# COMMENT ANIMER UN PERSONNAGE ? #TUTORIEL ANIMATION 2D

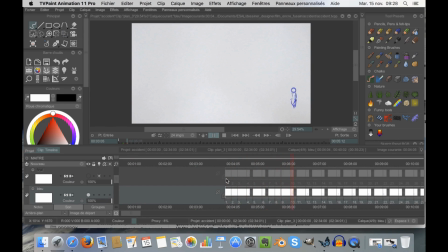3:10 vous pouvez voir qu'ici les images sont beaucoup plus claires et définies et par rapport au timing il y a beaucoup plus d'images également parce que dans la première version il y avait une image toutes les 5, 7 voire 10 images qui était vraiment quelque chose de très schématique où il n'y avait pas beaucoup d'action entre les différentes images alors que là
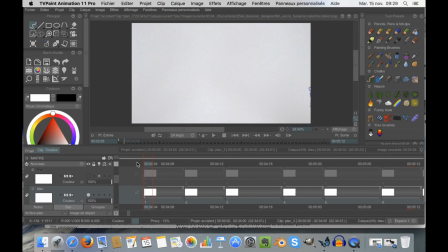3:26 si je vous montre la marche en détail vous allez pouvoir lire le petit chiffre juste là qui indique le nombre d'images parce que chaque dessin a une durée fixe en images c'est à dire qu'un dessin peut durer 10 images s'il dure 24 images le dessin dure 1 seconde s'il dure 1 image il faut 24 images qui dure 1 image pour faire 1 seconde d'animation mais j'ai pas souvent été jusqu'à 1 image par dessin le plus souvent il y a une image, deux images voire même 5, 7 images, ça dépend vraiment de quel moment de l'animation, quand c'est une animation un peu plus lente comme la marche que je vais vous montrer maintenant il n'y a pas besoin de faire des animations par une image même par deux ça semble un petit peu rapide et quand c'est une animation beaucoup plus vive où il y a beaucoup plus de détails comme par exemple le saut où il va se balancer sur la petite bulle d'encre il y aura vraiment plus d'images et il faudra une image, un dessin je vais vous montrer ça en détail et vous allez comprendre ici il y a 5 images pour ce dessin,
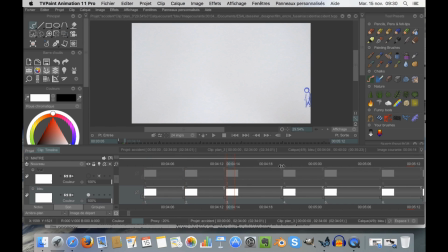4:19 5 images pour celui-ci, 7 images pour celui-là, 5 pour celui-là, 7 pour celui-là, etc. Et vous pouvez voir que ça forme l'animation de la marche. Donc il n'y a pas besoin de faire un dessin par image, c'est pas nécessaire parce qu'il n'y a pas besoin d'être aussi précis que ça.
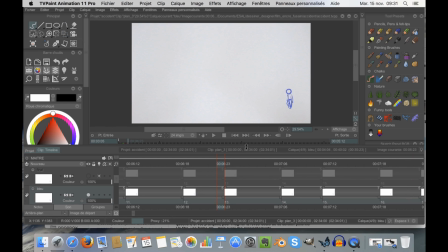4:34 Et juste avec quelques images, je peux montrer qu'il y a le passage entre les deux jambes, lorsque la jambe droite est étirée, le passage entre les deux jambes, lorsque la jambe gauche est étirée. Donc Donc avec simplement 4 images, je forme le cycle de marche. Et par rapport au timing, ce que je fais, c'est que j'anime une image après l'autre. C'est-à-dire que je fais une compilation entre 10 dessins. Donc évidemment, si je le montre comme ça, ça ira super vite. Donc une fois que j'ai mon animation faite sur 10 images avec 10 dessins, je peux étirer juste comme ça.
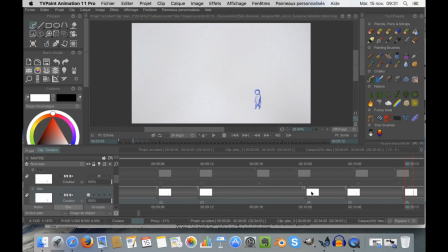5:07 Je peux cliquer ici. Et compresser ou étirer mon dessin pour étirer sa longueur dans le temps. Donc ça va nous permettre de modifier le timing et de mieux faire en sorte que l'animation fonctionne de manière fluide. Également, quand on fait de l'animation, on peut accéder à ce qui s'appelle la table lumineuse, c'est-à-dire voir le dessin qu'il y a avant ou le dessin qu'il y a après.
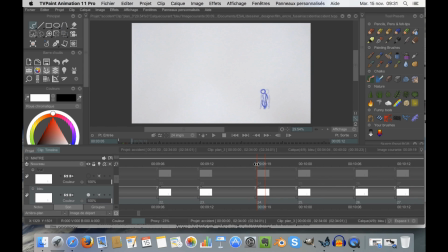5:27 Ça permet de se caler entre les deux images et de savoir où va se placer notre dessin. Donc ici, il n'y a pas ce qu'on appelle les intermédiaires. Ce qui s'appelle les poses clés, c'est vraiment les poses principales. Sans les poses clés, on ne peut pas comprendre l'action. Il faut vraiment que le personnage marche, on a une étape, une étape, une étape. Et quand on veut rendre l'animation plus fluidement, il suffit de mettre des images entre les deux.
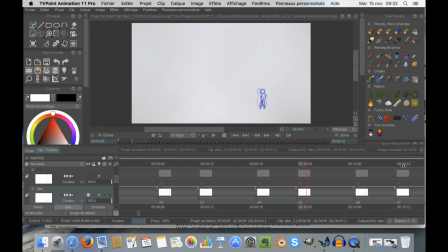5:48 Par exemple ici, entre ces deux images-là, celle-ci et celle-ci, et vous pouvez voir qu'elle est parfaitement mise entre les deux images. Et ça permet d'avoir ce mouvement de balancier pendant la marche.
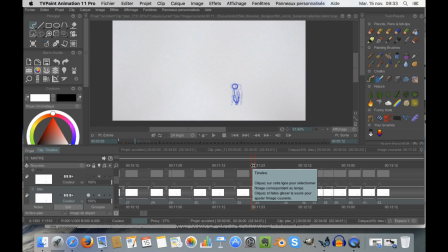6:02 Ensuite, lorsque la première goutte d'encre arrive sur la page, le personnage est surpris, et à ce moment-là, on arrive à des actions un peu plus rapides. Vous pouvez voir que ce mouvement de recul se fait en différentes étapes. je vais vous montrer tout ça, donc d'abord on a l'encre qui arrive
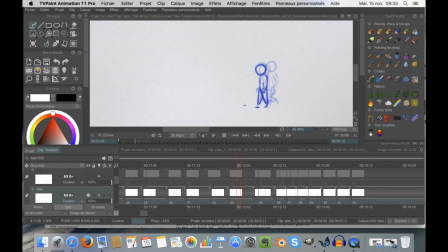6:21 vous pouvez voir l'attache qui arrive ici juste là, ensuite il y a une, deux deux images et le personnage est surpris donc il va reculer ça dure une seule image parce que c'est très rapide et ensuite ça se ralentit avec trois images avec l'animation je peux faire des choses assez subtiles parfois ou parfois des choses assez espacées, plutôt saccadées, ça dépend vraiment des moments et de la façon dont je veux animer vous pouvez voir qu'ici par exemple il y a deux images qui vont se
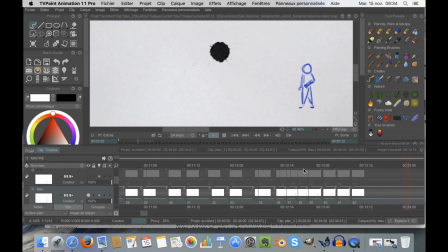6:49 succéder qui permet de le faire reculer et de baisser les bras un petit peu méfiant donc c'est avec ce genre de détail là que vous allez pouvoir donner une certaine personnalité au personnage parce que là par exemple c'est un personnage qui reste assez simple même s'il a quand même un pantalon, une chemise, une cravate il a pas beaucoup d'accessoires de plus et surtout son visage c'est et surtout son visage c'est simplement un cercle donc l'émotion et la personnalité du personnage va passer par ses mouvements, va passer par ses postures, ses attitudes et ses réactions face à ce qui se passe.
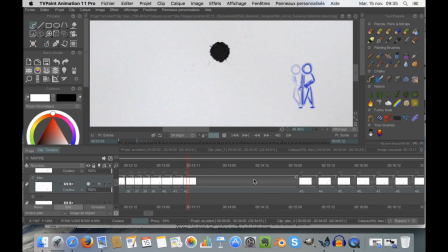7:20 Ici on a un long moment d'attente qui dure 42 images où il va simplement se contenter d'observer la situation. Ensuite on a le même genre de marche puisqu'il va continuer avec 5 images, 7 images jusqu'à arriver à l'encre.
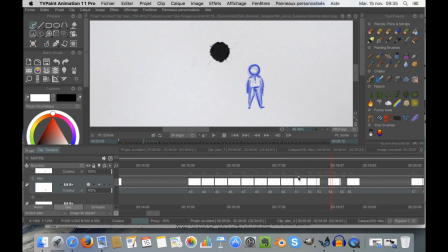7:34 Il va lever la tête. Donc pour le levement de tête, pareil ça reste assez léger et ce ne sont pas de gros changements dans son attitude. Ensuite il va lever le bras pour aller toucher cette chose mystérieuse 6 images, 5 images il va rester presque une seconde là dessus et revenir tranquillement
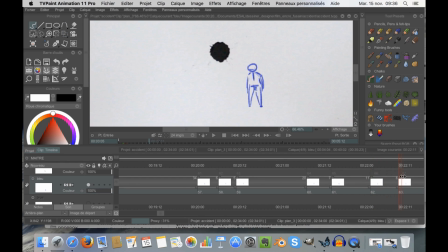7:53 jusqu'à sa pause initiale donc vous pouvez voir qu'ici la pause est la même qu'il y a cette image là qui est la même ici cette image là qui est la même ici et cette image là qui est entre les
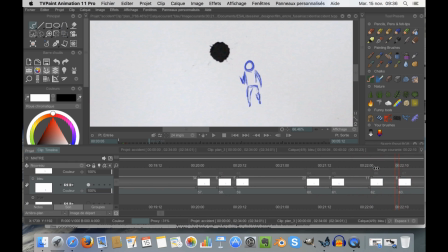8:10 deux pour lier le mouvement de fin et que ce soit un petit peu moins brusque que ici. Et j'aurais pu faire des images à l'intermédiaire, c'est-à-dire des images qui auraient rendu ce mouvement beaucoup plus fluide parce que pour le moment il fait vraiment ça, ça, puis ça. Et j'aurais pu rajouter des images entre là et là pour que le mouvement soit davantage lissé. Mais ce n'était pas ce que je voulais pour le coup et ça permet d'avoir un effet assez intéressant. Waouh, qu'est-ce qui s'est passé ?
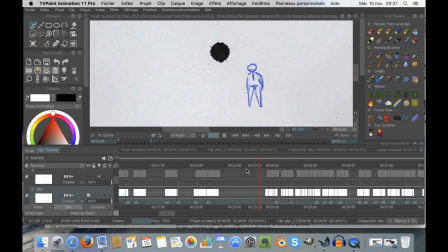8:37 Il y a ici un nouveau moment d'attente avant le fait qu'il saute. Donc il attend vraiment pendant presque une seconde ou deux, je crois. Il attend pendant 37 images et il va ensuite sauter et arriver jusqu'en haut de la bulle. Donc ici, il y a ce qu'on appelle une anticipation, c'est-à-dire qu'avant de faire une action, par exemple, avant d'avancer, on va avoir un mouvement de recul, puis on va avancer, ça permet d'anticiper cette action-là. Et c'est typiquement ce qui se passe ici.
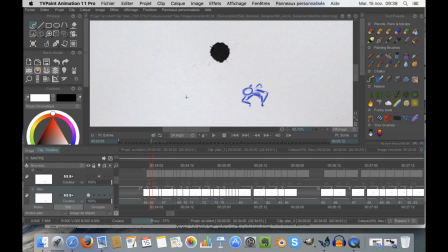9:04 Vous pouvez voir que pendant deux images, il va se baisser, pendant trois images, il est encore plus bas, puis seulement il va sauter avec une image, puis un ralentissement puis une réaccélération vous pouvez voir ici vraiment le timing avec les différentes valeurs les différentes longueurs pour chaque image on a deux images, trois images une, quatre, une,
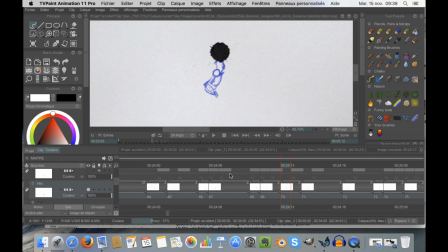9:24 deux, deux, quatre, trois ça permet vraiment de ralentir ou accélérer l'action selon les moments
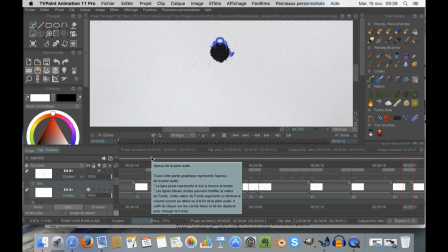9:31 vous pouvez voir que cette action là on sent assez bien le poids même s'il y a encore quelques défauts mais je trouve qu'on sent assez bien le poids dans le mouvement de balancier parce que forcément il y a des moments où le corps va ralentir il va accélérer puis ralentir avoir ce mouvement de courbe et accélérer à la fin lorsqu'il va monter et vraiment faire le tour de cette tâche d'encre de cette tâche d'encre donc c'est un mouvement qui n'était pas vraiment évident à produire
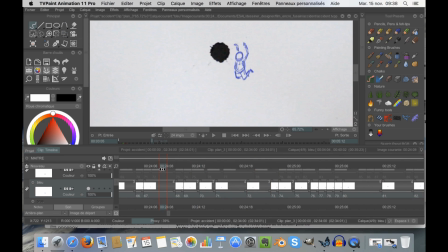9:57 je vais vous montrer ça vraiment en détail vous pouvez voir que là lorsqu'il saute il a donc ce mouvement d'anticipation il va s'écraser vers le bas sauter, s'étirer, lever les bras ensuite il va tomber petit à petit il va s'accrocher à ce point précisément ici. C'est important que pendant tout le mouvement de balancier, il reste accroché sur le même point, parce qu'il doit s'accrocher ici, et faire un mouvement comme ça, s'il bouge sur cet axe-là, ça va faire quelque chose qui n'est pas du tout cohérent.
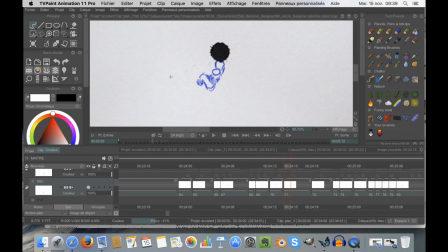10:24 Il s'accroche, ses mains restent toujours au même endroit, et son corps va se balancer, ses jambes vont se mettre en avant, il va se replier sur lui-même, ça dure vraiment une image ici, puis il va revenir, tendre les jambes, refaire un mouvement,
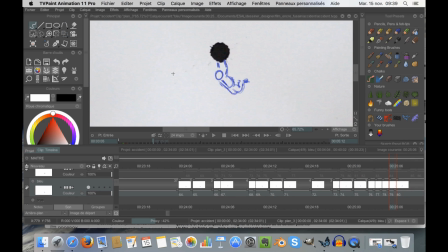10:40 donc ici vous pouvez voir qu'il y a vraiment un grand écart entre ces deux images là et ça va permettre d'avoir cet effet de vitesse
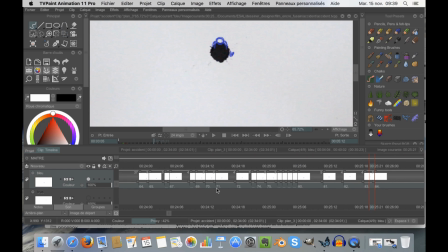10:49 ensuite ça ralentit ici, 4 images, 4 images et il atterrit finalement sur la bulle vous pouvez voir qu'avec ce timing là et cet espacement entre les différents dessins on a ce mouvement de balancier qui encore une fois pourrait être beaucoup plus fluide si j'avais rajouté une image par dessin ou plutôt si j'avais fait un dessin à chaque image il aurait eu quelque chose de beaucoup plus fluide